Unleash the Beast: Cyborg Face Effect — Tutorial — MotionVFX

The eyes and mouth now have a different style of transition than the cheekbones, which has some nice visual variety.
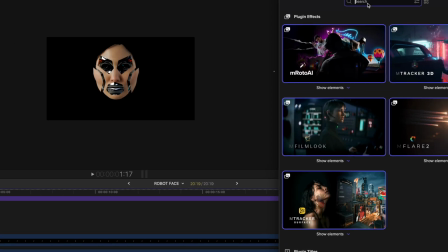253s
Next, you can see I added an adjustment layer above the robot face, and I drop another mRoto element called Current Flux.
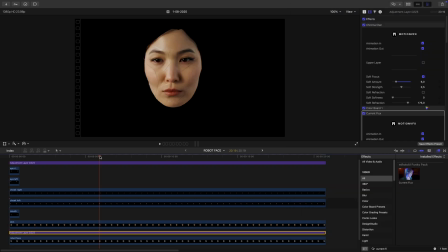262s
This is going to add a glitchy electrical distortion across the face. Just a subtle detail, but it really helps sell the effect.
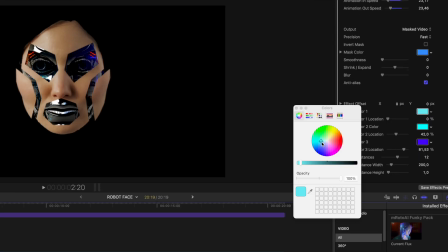270s
Feel free to adjust the setting to your liking. Change the color, the size of the electrical bursts, whatever fits your vision.
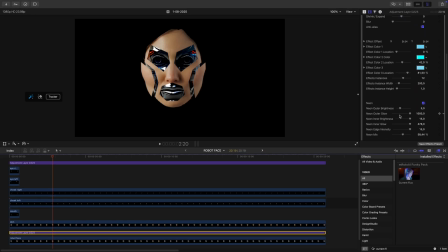276s
I'm just improvising here.
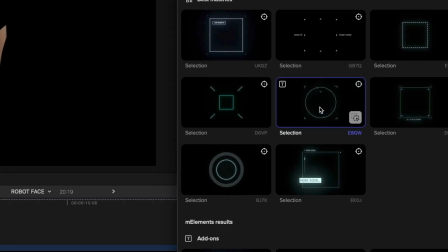281s
Now let's take it a step further by using this digital looking selection tool from mXtension to create some dynamic robot eyes.
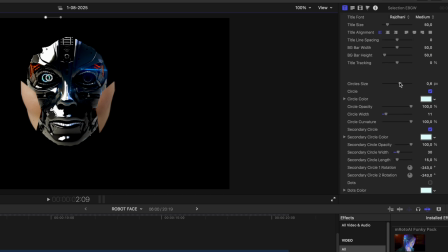288s
You can tweak the colors, the size and position of the orbs. And don't forget to add a bit of glow for extra impact.
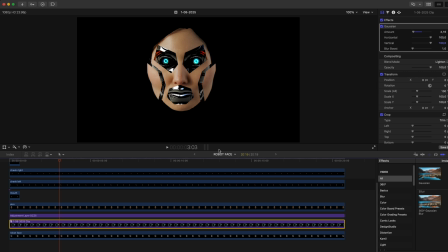294s
And now my favorite part, we're gonna make those eyes look alive with some lights using mFlare.
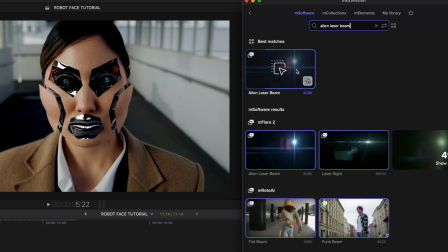300s
I'm gonna go with the Alien Laser Beam preset.
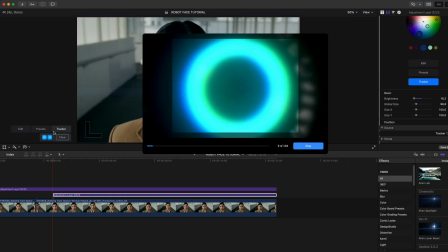305s
Position the flares, track them with the movement, and repeat the process for the other eye.
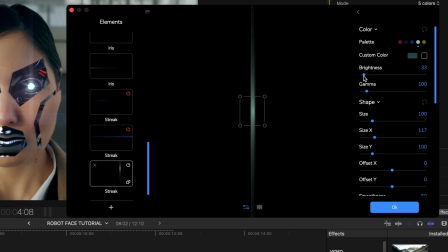314s
Don't forget you can fully customize the size and style of your light, increase and decrease the reflections, and a number of other options that will make the design completely yours.
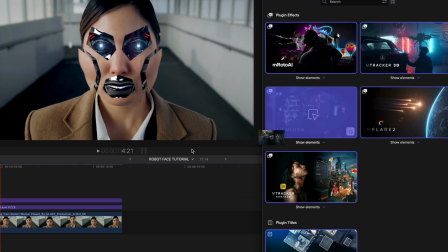322s
To wrap things up and make it feel more cinematic, I'll drop an M-film look to give everything a cool bluish sci-fi tone.
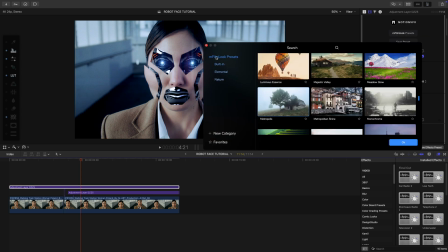329s
Let's pick a great preset to get started with. We're gonna adjust the temperature, add some lens blur, and of course motion blur so all your pieces move more naturally. Let's not forget some cinematic grain. Maybe a vignette.
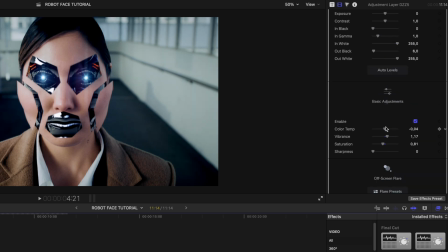344s
At the end of the day, it's all up to you how you want it to look. And finally, let's throw in a widescreen look.
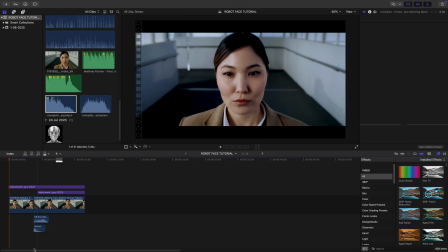351s
Let's not forget the sound design. When we add some robot sound effects, it's really gonna take it to the next level.
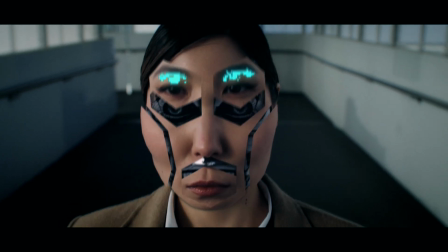359s
And that's it, your own robot face transition. No fancy 3D software needed, just a few simple tools and your creativity.
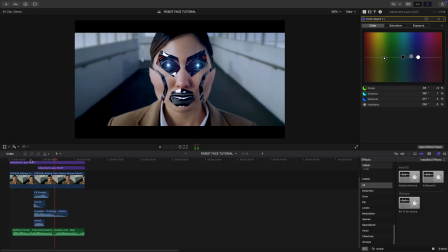366s
This was just one way to do it. Feel free to experiment and make it your own. Make sure you follow us on all of our channels for more tutorials like this. I'll see you next time.